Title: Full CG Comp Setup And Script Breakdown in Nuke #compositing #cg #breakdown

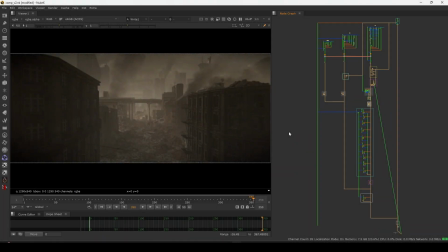Hello everyone, welcome back to our channel, and in this video I'm going to show you the full breakdown of this full CG comp which I did recently. So the source file is shared one of the artists, and his name is Drag Colombo, and he shared this full CG shot to everyone
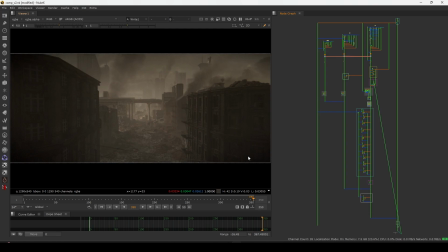whoever want to try and whoever want to create their own look. So you can download the entire Nuke script.
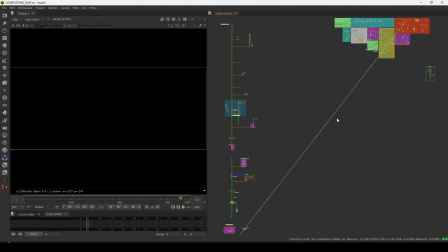So I'm going to show you. So this is the entire Nuke script.
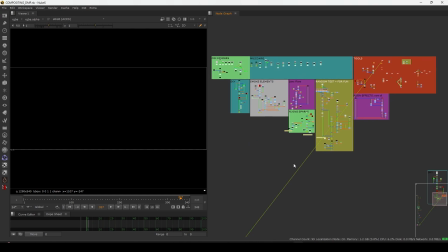So this is the script, and this is whole asset he given, all this CG render and pre-comps and sky and everything he give.
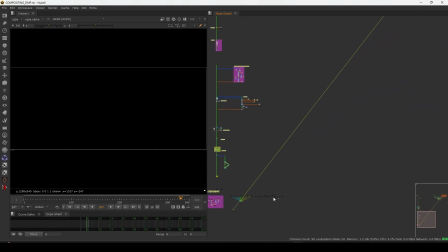So basically you can build your own comp, and he have comp look.
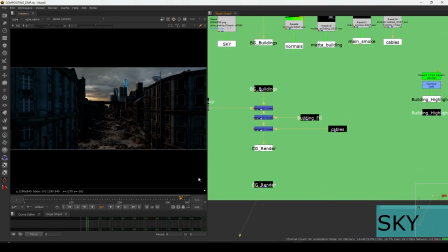So I think this one, no, this is not the comp look.
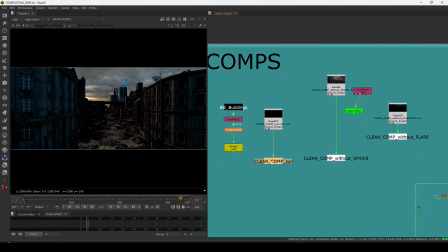So I will show you the final comp look, and which all the effects.
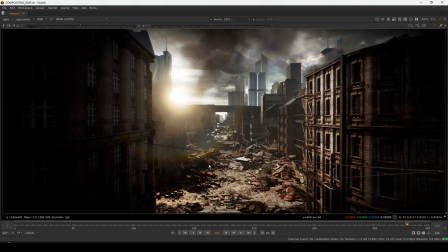Yeah, this is the comp look, and you can transform in any look, and that is what I did.
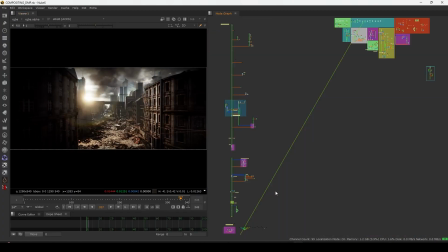I tried to give my own look.
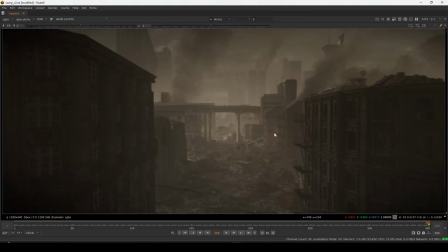So as you can see, I completely transformed this look, and I will show you if I view this one here.
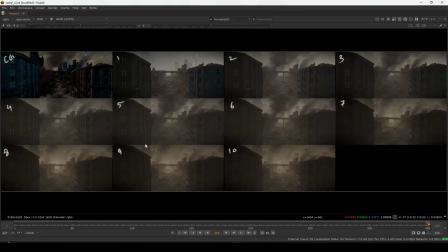So as you can see, I started using this from here, as you can see.
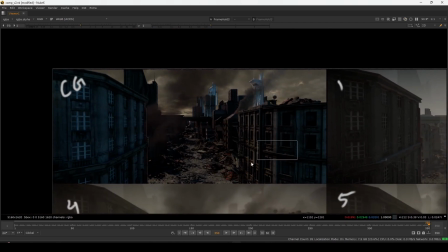So this is the raw CG slap comp. So he given this foreground and this entire city and this sky and this smoke layer also,
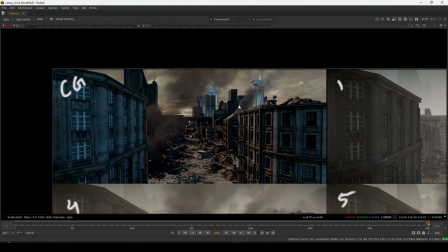these two smoke layers, this smoke layer and this city is burning.
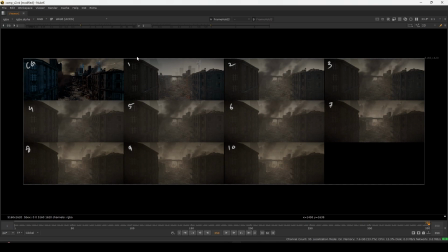So this is the CG, and these are the stages in 1 2 3 up to 10.
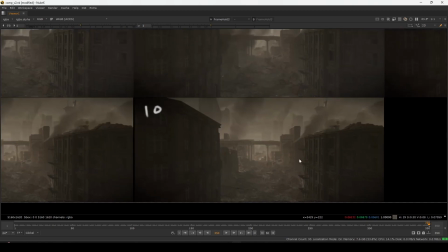So this is my final comp look, as you can see here, and these are the stages.
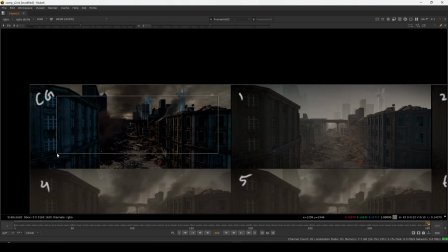So I first slap this comp and see how many layers we have,
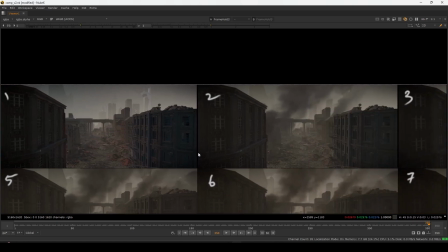and then I try to build one by one, as you can see. And here is most important thing, the reference.
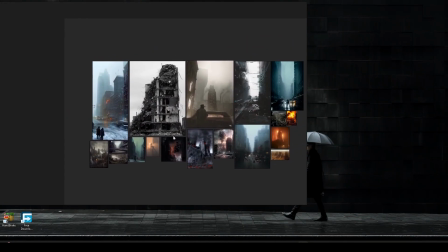So I collect some reference, I will show you. So as you can see, these are some of my reference for that particular shot look.
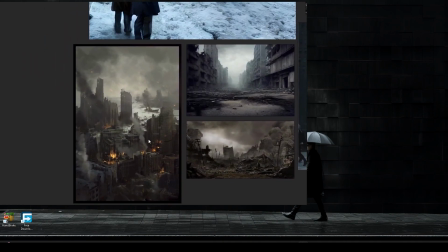So I decide to go with this desaturated smoke and like hazy look.
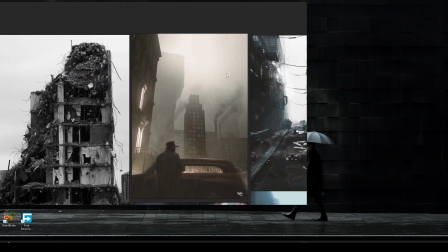As you can see, this type of haze, the atmosphere haze, see this type of warm and hazy look, and I collect a lot of references.
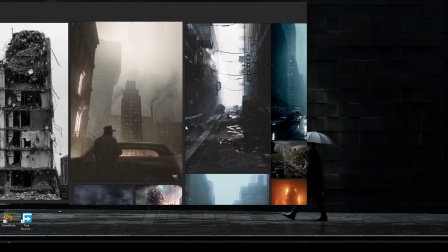So this is also pretty good, but I want to go with this kind of look, this and this.
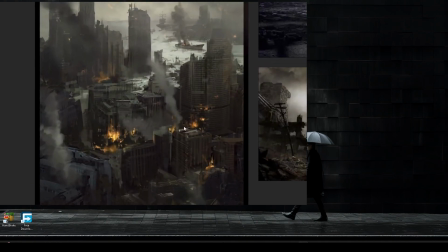But I didn't add this fire, all that, because I don't think it will look good here,
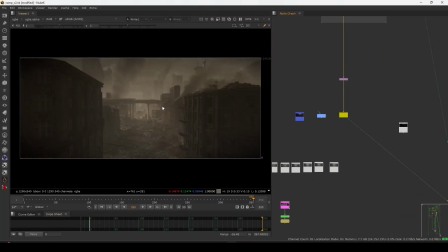because it's already burned out and only the smoke is going,
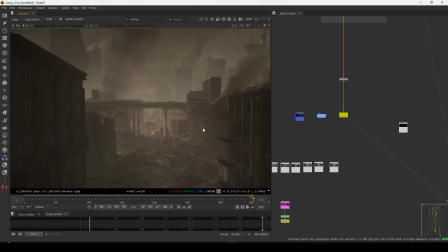because the city is already destroyed and fire already end. So only left is the smoke. So that's why I added a lot of smokes here, and this is the whole process.
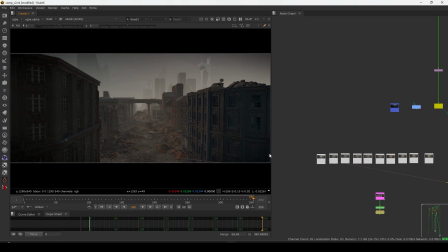So this is the shot, this is the complete process how I build this shot one by one, as you can see this.
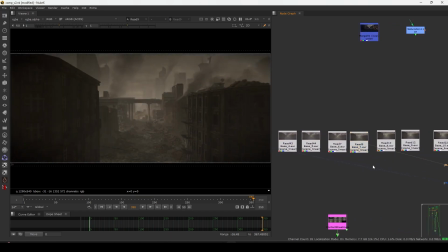So as you can see, all the stages how I did a little tweak and changing the shot, and this is the final look.
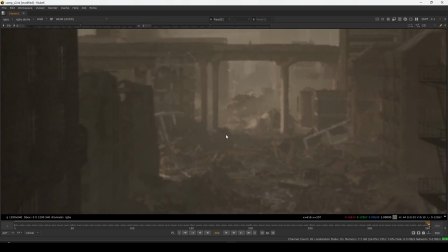I also added a man here, as you can see the man is looking here, and it will give you the sense of scale of this scene.
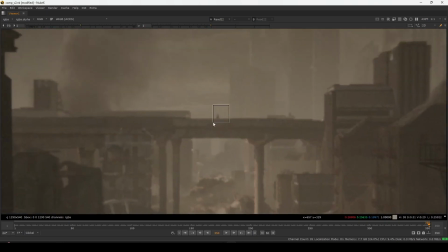And one more guy is here, but it's too small.
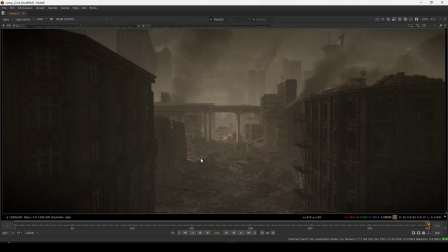So if you see the whole frame, you will see someone is standing here, and if you pay attention, you will see this guy is here also.
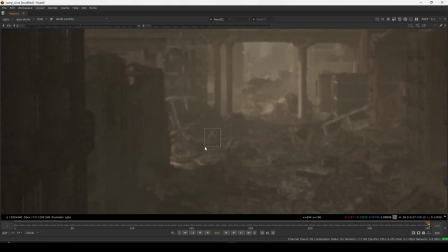So maybe I can reduce a little bit light on him. Let's see. So this is the final look of this shot.
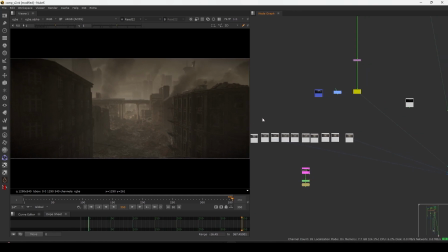So let's check the script how I build this, and this is the stages.
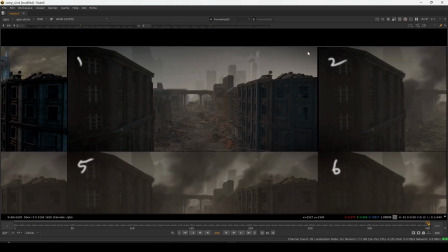So stage 1, I balance everything and I added a haze to see the overall how I'm getting the depth.
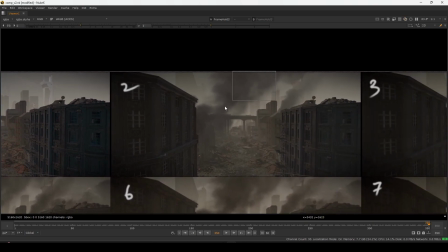So it's all about depth, getting this kind of depth look. And then I added a smoke layer, and then I assemble the color grading and
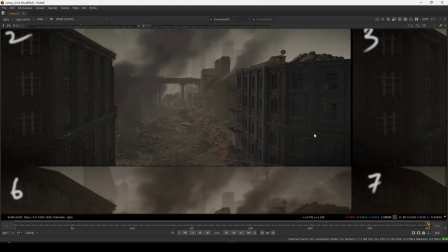removing all the lighting which we have here, that we have a direct lighting on this scene.
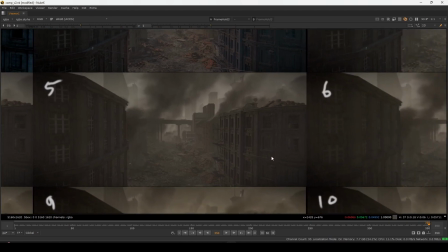So I try to remove in every stage. As you can see, in everywhere you will see less. So here and here you will see more less, here you will see more less.
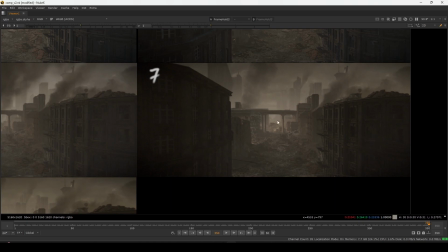Now I added more contrast because this thing is very close to the camera, and as we go far away we will see faded look, so as usual.